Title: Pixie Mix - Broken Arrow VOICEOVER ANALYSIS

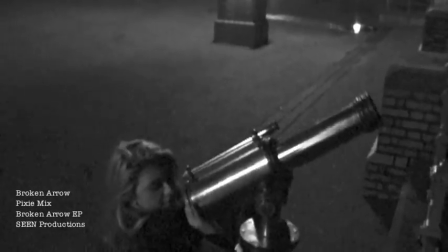(0:03)
We use a telescope for Ellie to look into the past, and it shows her looking back onto her relationship, and it also is used to set the scene.
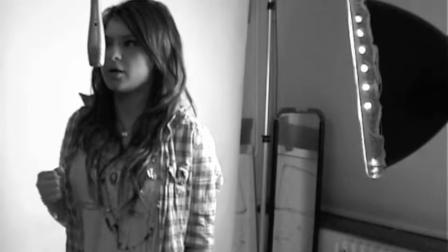(0:14) What you do when you're stuck,
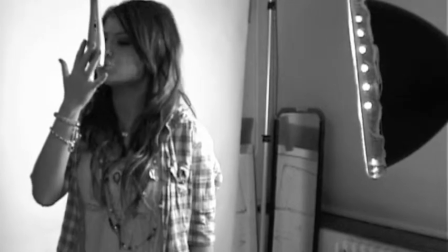(0:17) 'cause the one that you love has pushed you away and you can't deal with the pain.
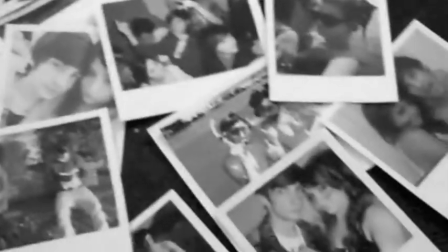(0:25)
We use the pan of the photos from their old times or whatever to show
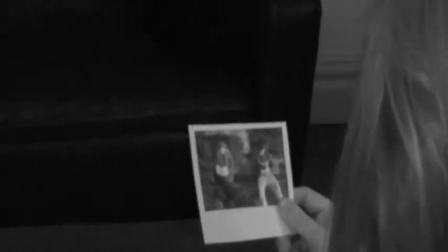(0:29)
they're looking back on the memories, so we zoom into the shot of when they first ever met at the park
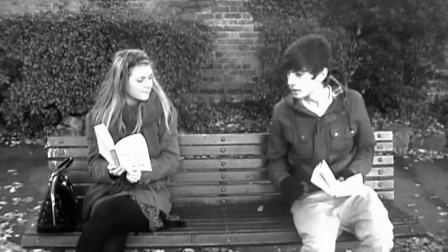(0:34)
bench, which just literally shows their flashback of when they first met with them.
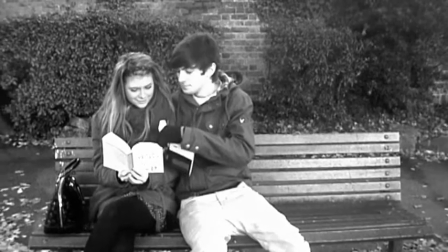(0:39)
And they both got two books with Pride and Prejudice to show their life abilities and the way they first met.
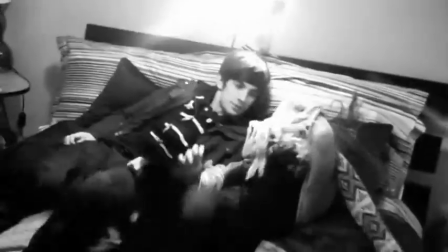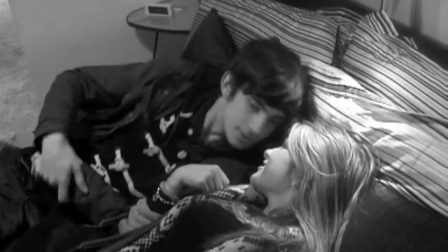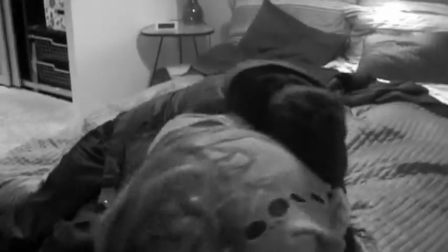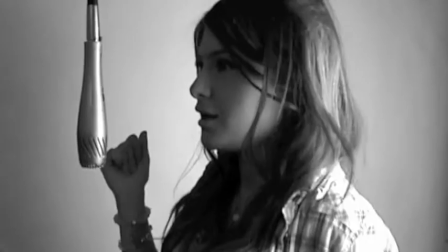(1:04)
We use shots of Ellie in the studio to break up the narrative so that there are both performance and narrative shots.
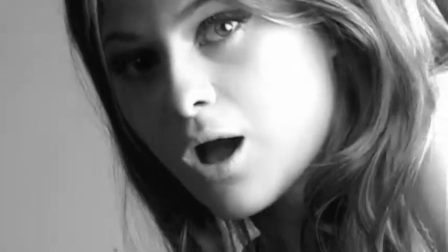(1:09)
And we use the iMovie tools to edit the saturation and it was like a broken
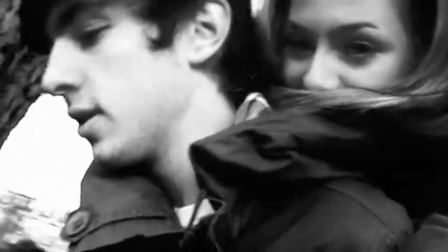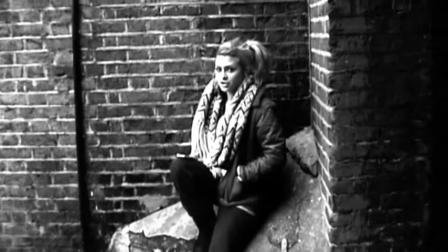(1:22) arrow. He's the thorn in my flesh that I can't take out.
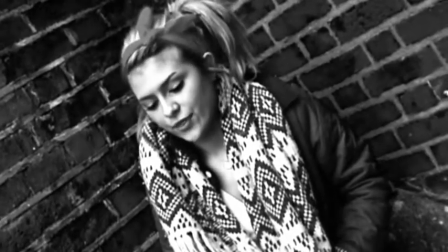(1:28) He's stealing my breath when you're around.
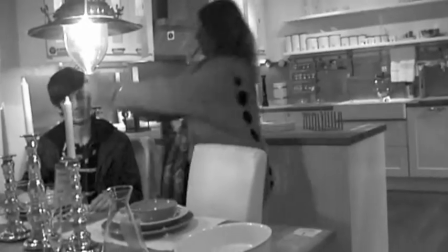(1:32)
We use the kitchen scene from 500 Days of Summer,
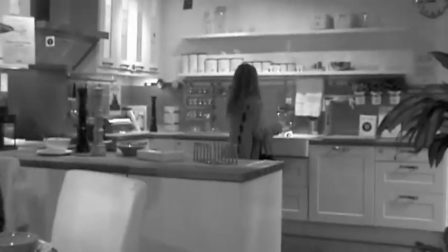(1:35)
where she runs around getting food out and plays with the sink and says that the tap's broken, to portray their fun times in the relationship.
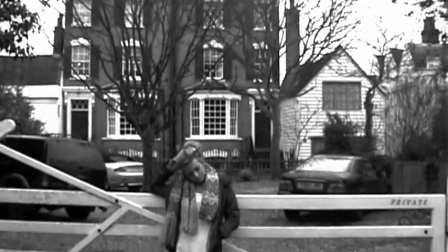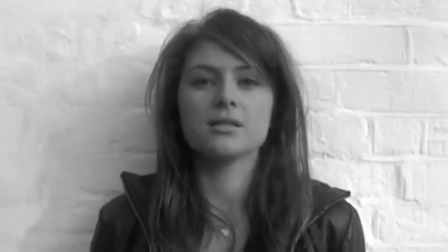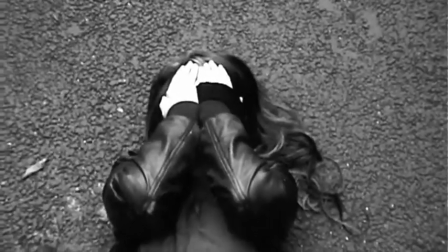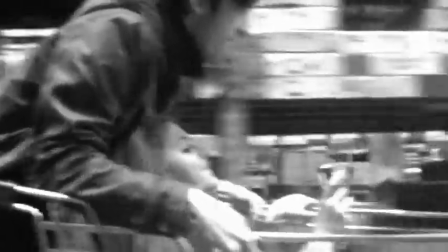(1:59)
We sat two people in the trolley filming me and Alex in the trolley just to show there was a smooth pan shot of us in the trolley.
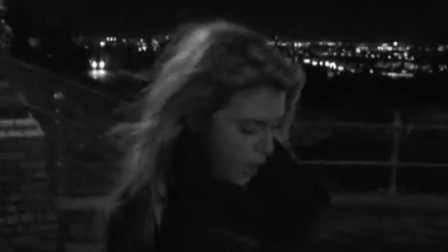(2:08)
We used shots of Ellie against a brick wall and at Alexander Palace to show her isolation when she was going through the bad times with Alex and she was at night.
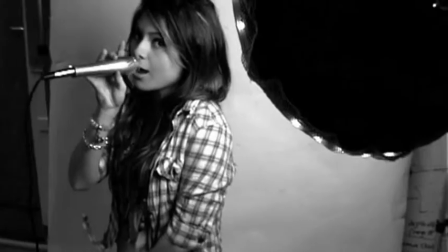(2:20)
We used a stop motion of Cupid shooting his arrow, and behind that is a shot of Alex breaking a pencil to be personifying the arrow breaking.
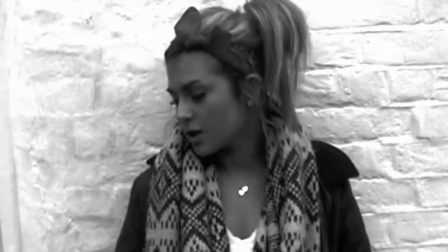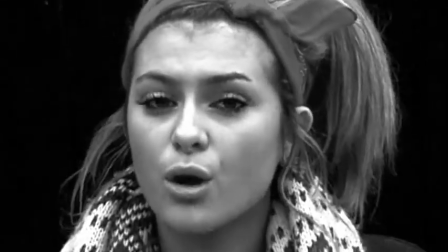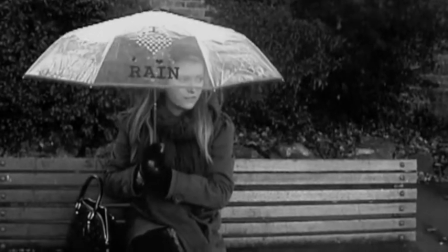(2:41)
This is an isolated shot of myself in the rain.
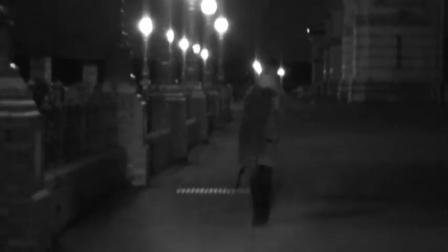(2:44)
We use the umbrella I Love Rain because it shows that she's broken up with her boyfriend, with the rain showing her depressing feeling.
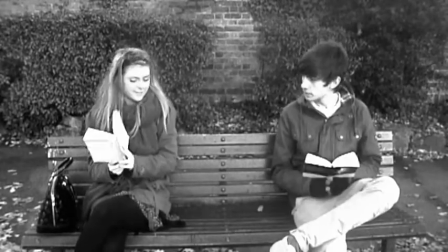(2:53)
This is the start of the reverse clip, and we're showing this to show that Ellie knows she's now broken up, that she's releasing good.
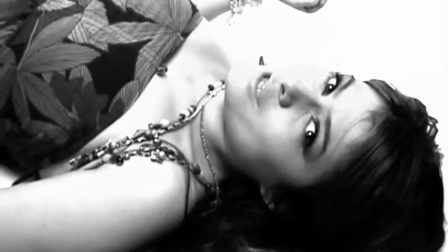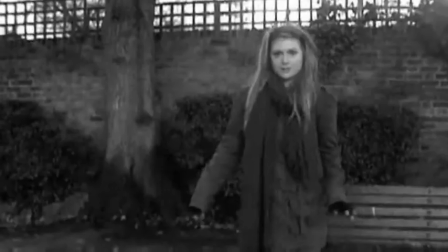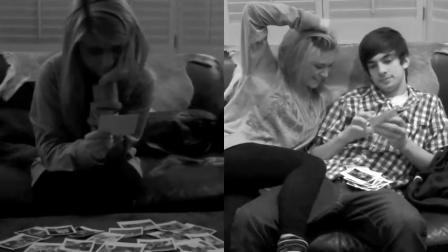(3:11)
This is another shot from 500 Days of Summer where the expectations of Earth is the reality.
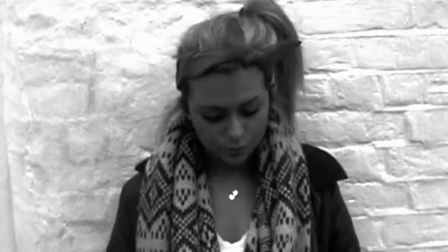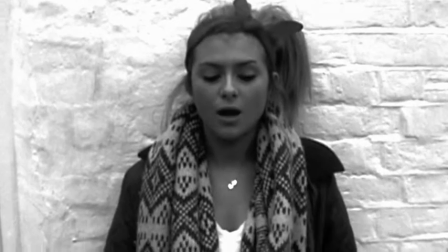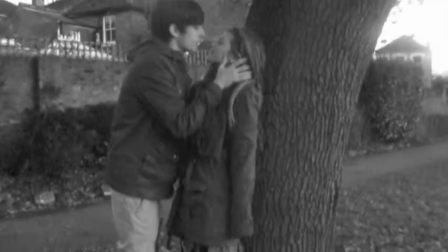(3:29)
We ended our music video with a clip of Ellie and Alex running around a tree together and going to kiss to show that was the best memories that they had together.